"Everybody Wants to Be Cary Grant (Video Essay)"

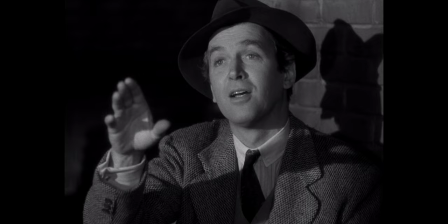Bogart was the tough guy, Jimmy Stewart was the aw shucks nice guy,
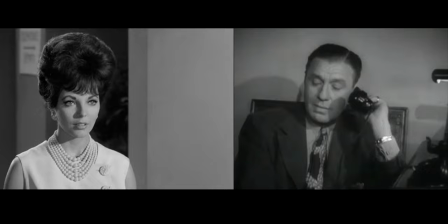even other comedic actors like Bob Hope and Jack Benny were largely known for playing ladies men in cunning jeep skates.
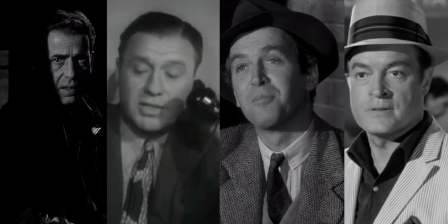What each of these men had in common, however, was that they were almost always the dominant character within their films.
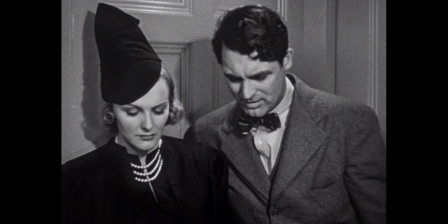Now take a look at Grant.
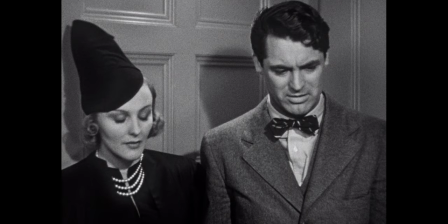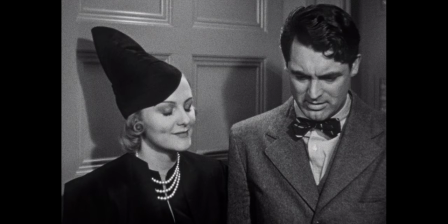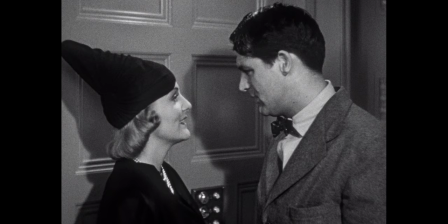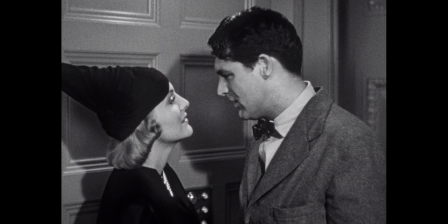From Grant's body language and speech, it's clear that Doris Nolan has the power in this relationship.
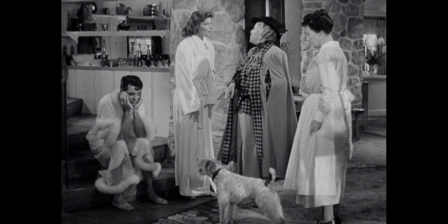Grant is almost reduced to a childlike state. As much as the pratfalls in Slapstick, this became a key component in the Cary Grant persona. In other words, let the female characters have the power.
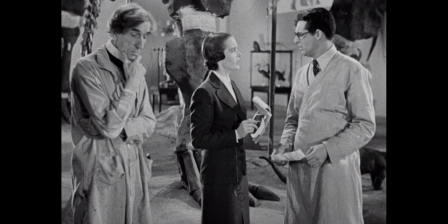In Bringing a Baby, Grant plays a respectable paleontologist who struggles to assert himself against not one but two of his female co-stars. The cold, motherly Virginia Walker,
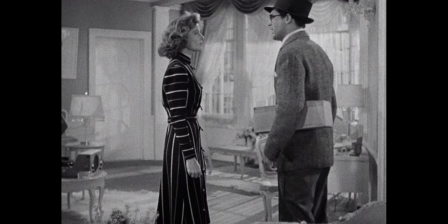and the free-spirited Katharine Hepburn.
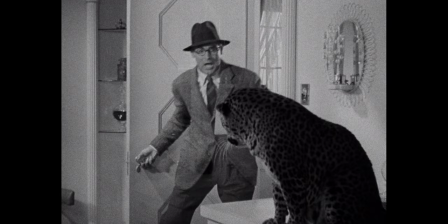I don't believe you, Susan! But you have to believe me to say absolute truth! I've been the victim of your unbridled imagination once more! I don't know what you're talking about!
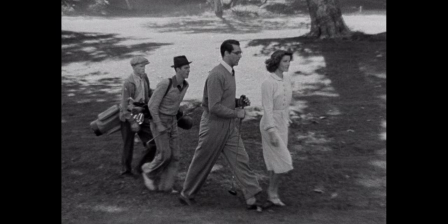As with many screwball comedies of the time, innuendo supplies much of the sexual content.
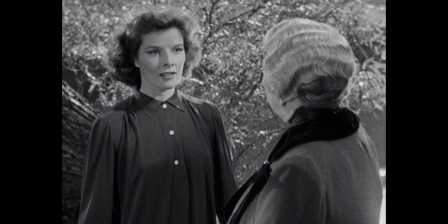William, what's his name? It's, um, Bone. Bone! Bone!
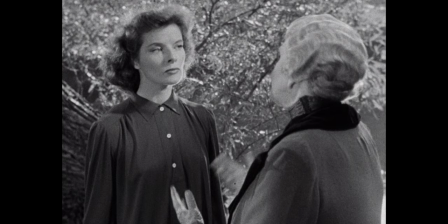Bone! Bone. My intercostal clavicle. Well, one bone or two bones is a ridiculous name.
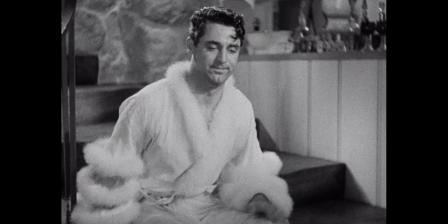But there's a subtler side to these sexual politics on display here.
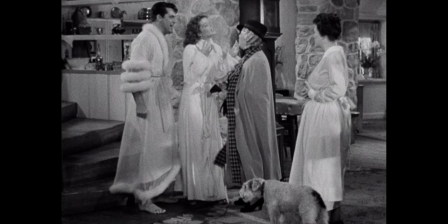It's not enough for Grant to have his dominance reduced He has to be entirely emasculated
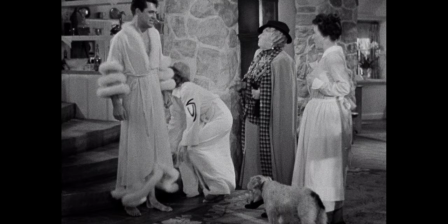Only then is he able to realize his dominant masculine potential
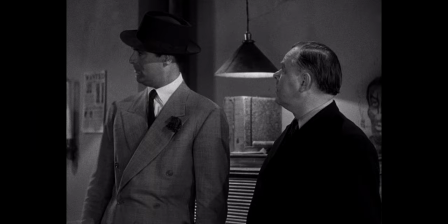This functions as the central paradox to the Grant persona There maybe hasn't been a
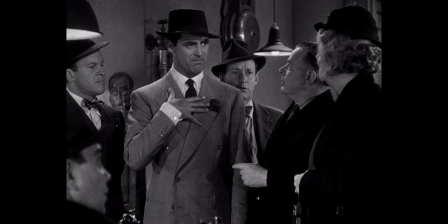better paradigm of masculinity While also being its antithesis as well Excuse me
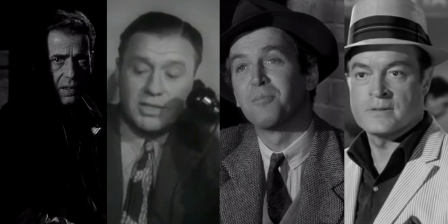madam, are you referring to me?
We've already touched upon the idea of the star persona They were difficult to shift out of
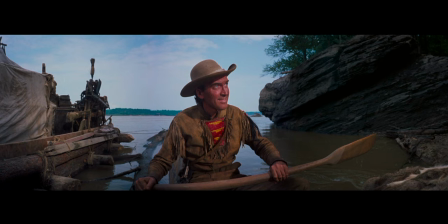once they'd been applied Jimmy Stewart became James Stewart once he started doing westerns,
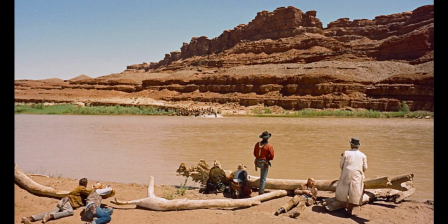but his warm image was hard to shake. Say John Wayne's name and you're not thinking about the many war movies he made.
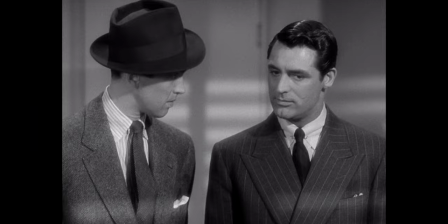You're picturing him in a 10 gallon hat and spurs. How did Grant avoid this trap?
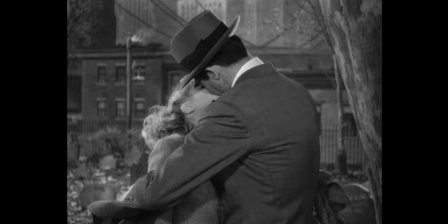It's all in his performance style. As his career progressed, Grant moved away from screwball comedies and into the thriller genre.
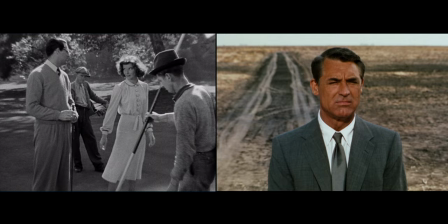Quite the change. Or was it?
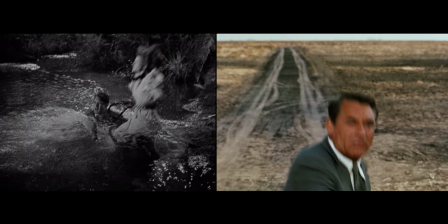The setup for a thriller usually lies in taking a character and placing them in an escalating situation that they have no real control over.
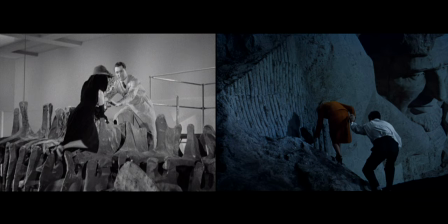That's also the setup for comedy. Both genres use suspense, albeit for different outcomes.
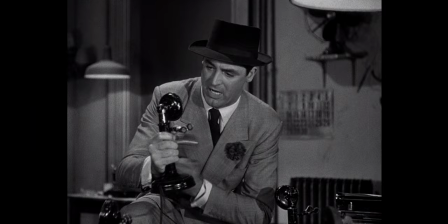One gets a gasp while the other gets a laugh. Grant's work in comedy made him an excellent fit for thrillers because of the way he presented himself on screen.
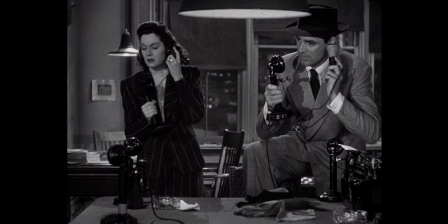He was a master of swinging his performance from low energy, Oh, good evening, madam. to high energy.
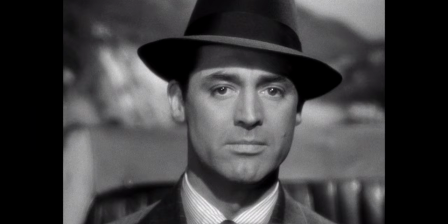Now listen, you Tencent glamour girl, you can't keep puts away from his duty! and this allowed him to convey moments of emotional eruption through physical restraint.
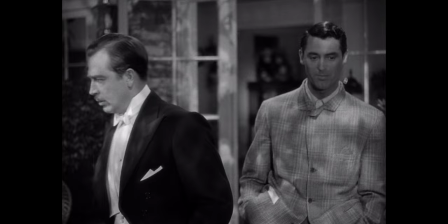Whatever the genre, the audience's tension lies in seeing what Grant will do next. That's possible. and how he will react.
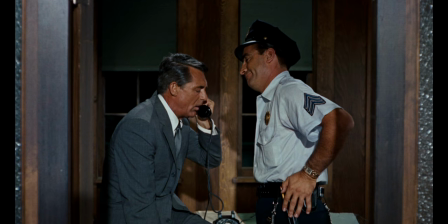Well, that's quite possible.
But even on a film as gripping his north by northwest, made in the latter half of his career, Grant's masculinity is challenged for comedic value.
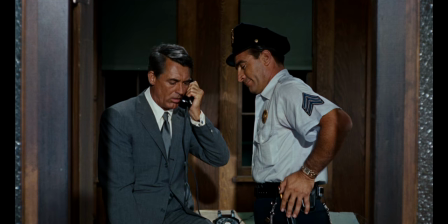Even at the age of 55, he's still childlike and dominated by a maternal presence,
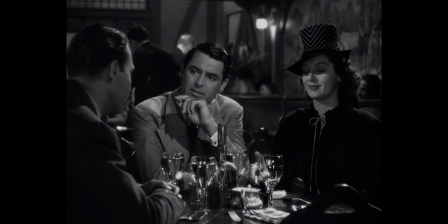a trait that his own character mocks in His Girl Friday.
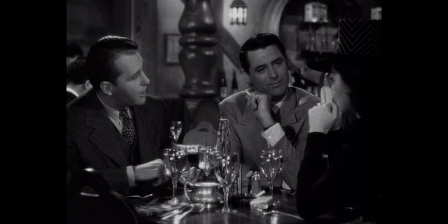Just as Grant was able to diminish the dignity of his younger romantic leads,
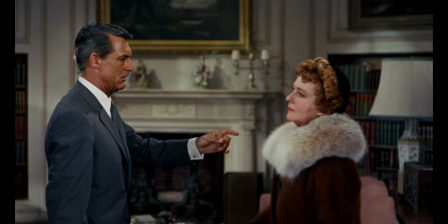he again works in a role that allows him to subvert the idea of what a male lead should be. cool,
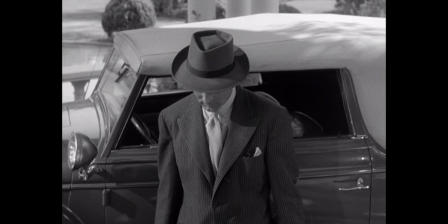independent, and in control. Carrying on from the silent traditions of his influences, Grant was the master of reaction.
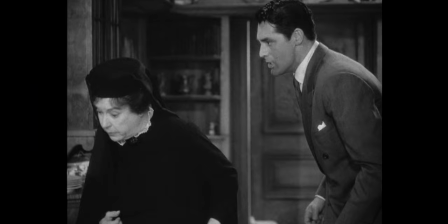Every arched eyebrow, bulging eyeball and double take perfectly timed for each moment.
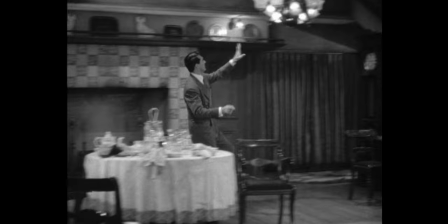Big reactions get big laughs, but
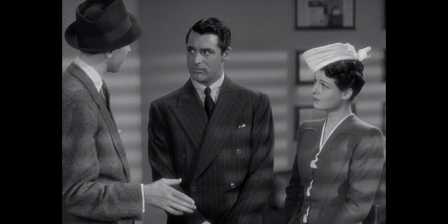he was equally adept with an understated reaction.
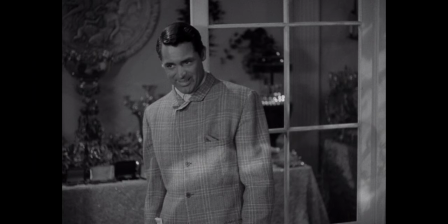Even when others are getting the better of him, his characters are never unintelligent, and through his silent smirking in that trademark side eye,
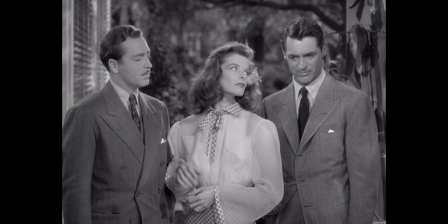we get the feeling that he's always thinking about the situation at hand. It's perhaps here that Grant's days as a straight man in vaudeville show most of all.
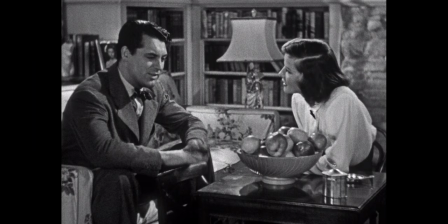He knows how to use silence to push the gag even further.
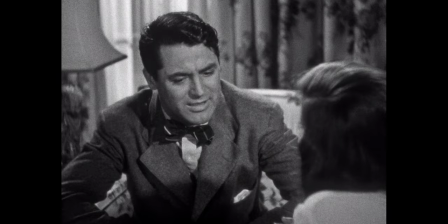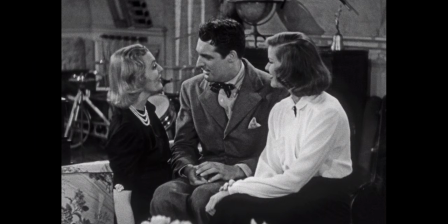When we consider the modern romantic leading man it's hard not to see Grant's influence.
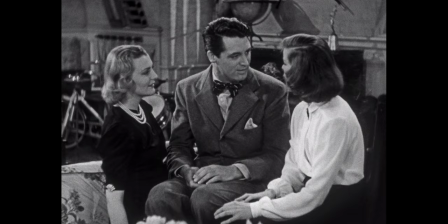Those are big shoes to fill, but there have been some over the years who have been up to the task, albeit in slightly different ways.
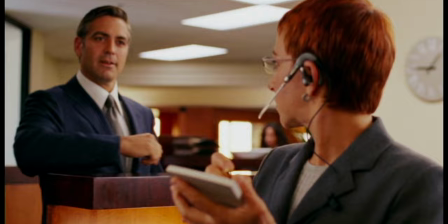After all, Chief among them is George Clooney.
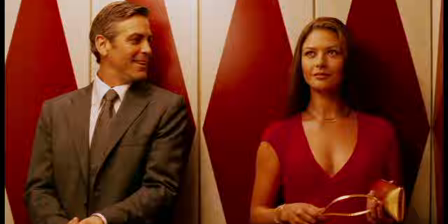Perhaps more than anyone in Hollywood, Clooney is the contemporary equivalent of Grant.
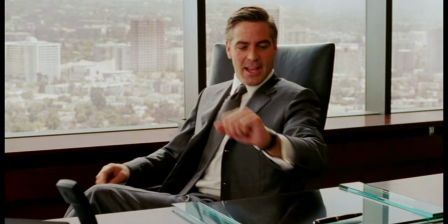With his smooth style and heartthrob status,
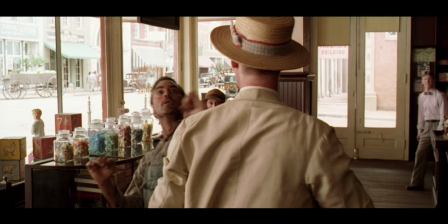Clooney appears as a natural extension of the Grant persona, and just like his predecessor, the man can do comedy.
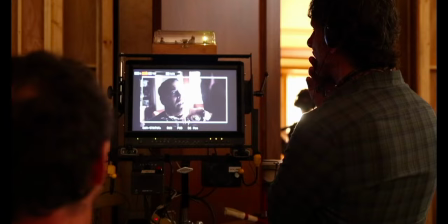No one knows this better than the Coen brothers.
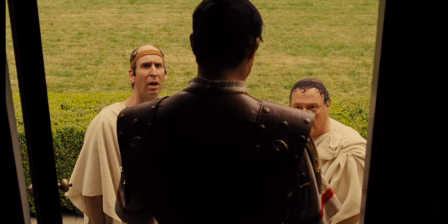The Coens specialize in dealing with characters at the mercy of their plots, and quite often, the people they encounter.
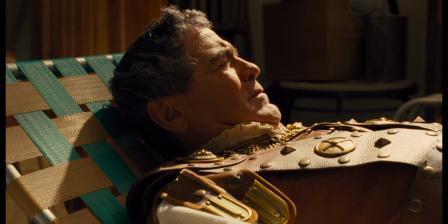As adept as he has at playing slick characters, Clooney is never better than when he's falling prey to the situations the Coens drop him into,
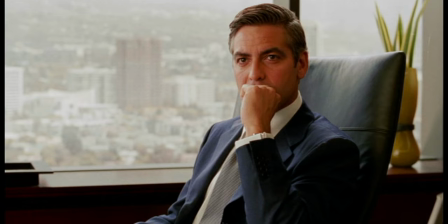and the influence Cary Grant has had on Clooney's performances and their direction is clear to see.
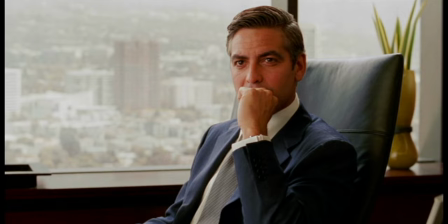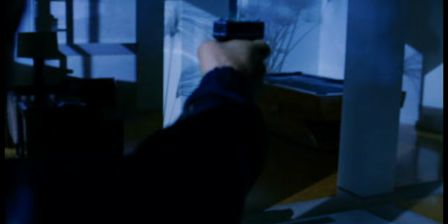As with Grant, Clooney lets his star persona be subverted, allowing him to betray his straightforward masculinity for more than just comic effect.
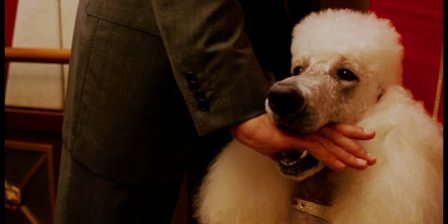By making themselves the butt of the joke,
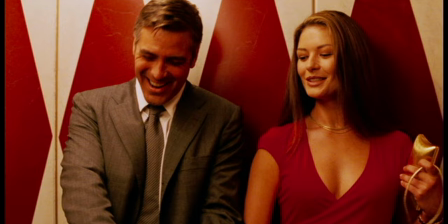these performers add fallibility to their characters, giving the audience someone to connect with and root for.
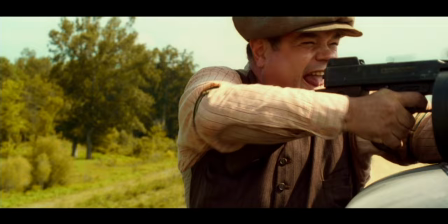We're not perfect, but neither are they. Their world is just a little more madcap than ours.
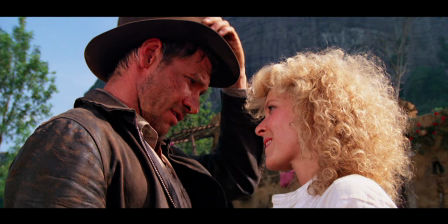It's the kind of imperfection that Harrison Ford used to make Indiana Jones more than just a plain action hero.
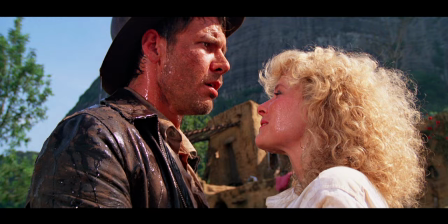Endy usually gets the girl, sure, but he doesn't get everything right along the way.
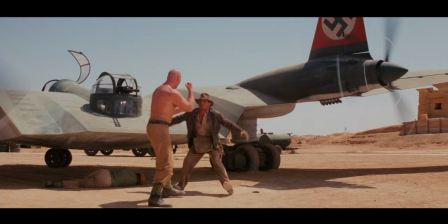He misses his shots. Gets knocked down.
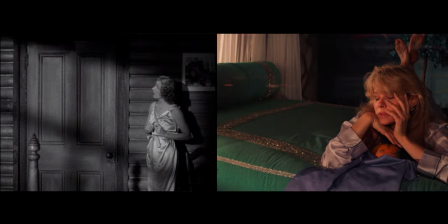He even gets as frustrated with the girl as he does the villains. This scene from Temple of Doom is straight out of the awful truth by the way.
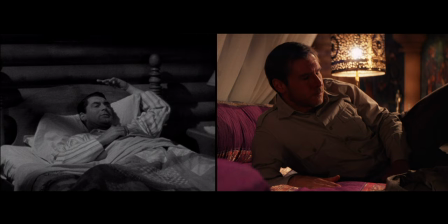And he's all the Batra character for these flaws.
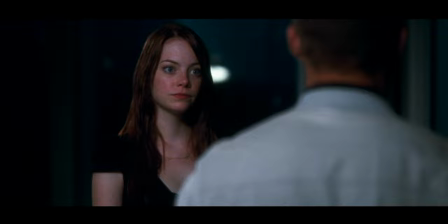Ryan Gosling may charm the hell out of Emma Stone and audiences worldwide, but he also does things like this.
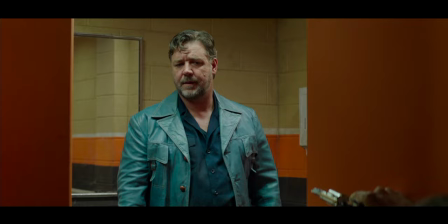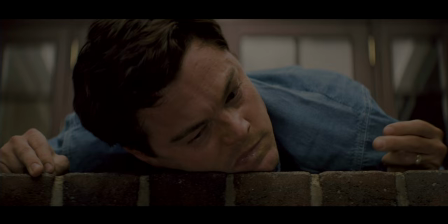And right there with him in Cary Grant on the floor is Leonardo DiCaprio in The Wolf of Wall Street,
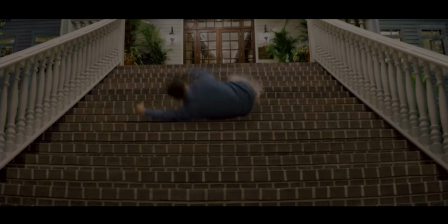happily pouring his sexually charged image down the drain.
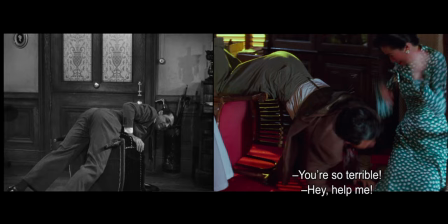Even Jackie Chan seemed to learn a thing or two from Grant, always making sure his acrobatic martial arts heroes were far from flawless. This subversion, in turn, becomes its own kind of persona.
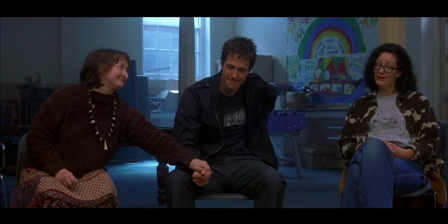More than sharing just a last name, Hugh Grant's work in romantic comedies also progresses Carrie's brand of on-screen masculinity.
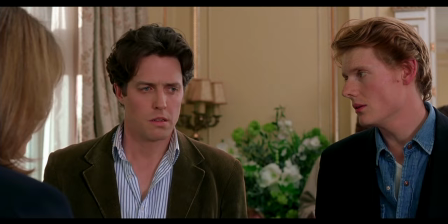The characters that popularised Hugh Grant similarly established him as an ideal romantic lead.
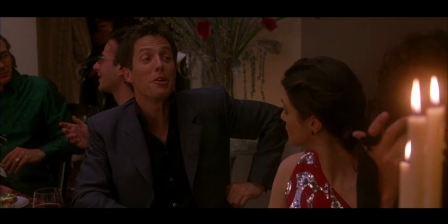Charming, intelligent, and handsome. them.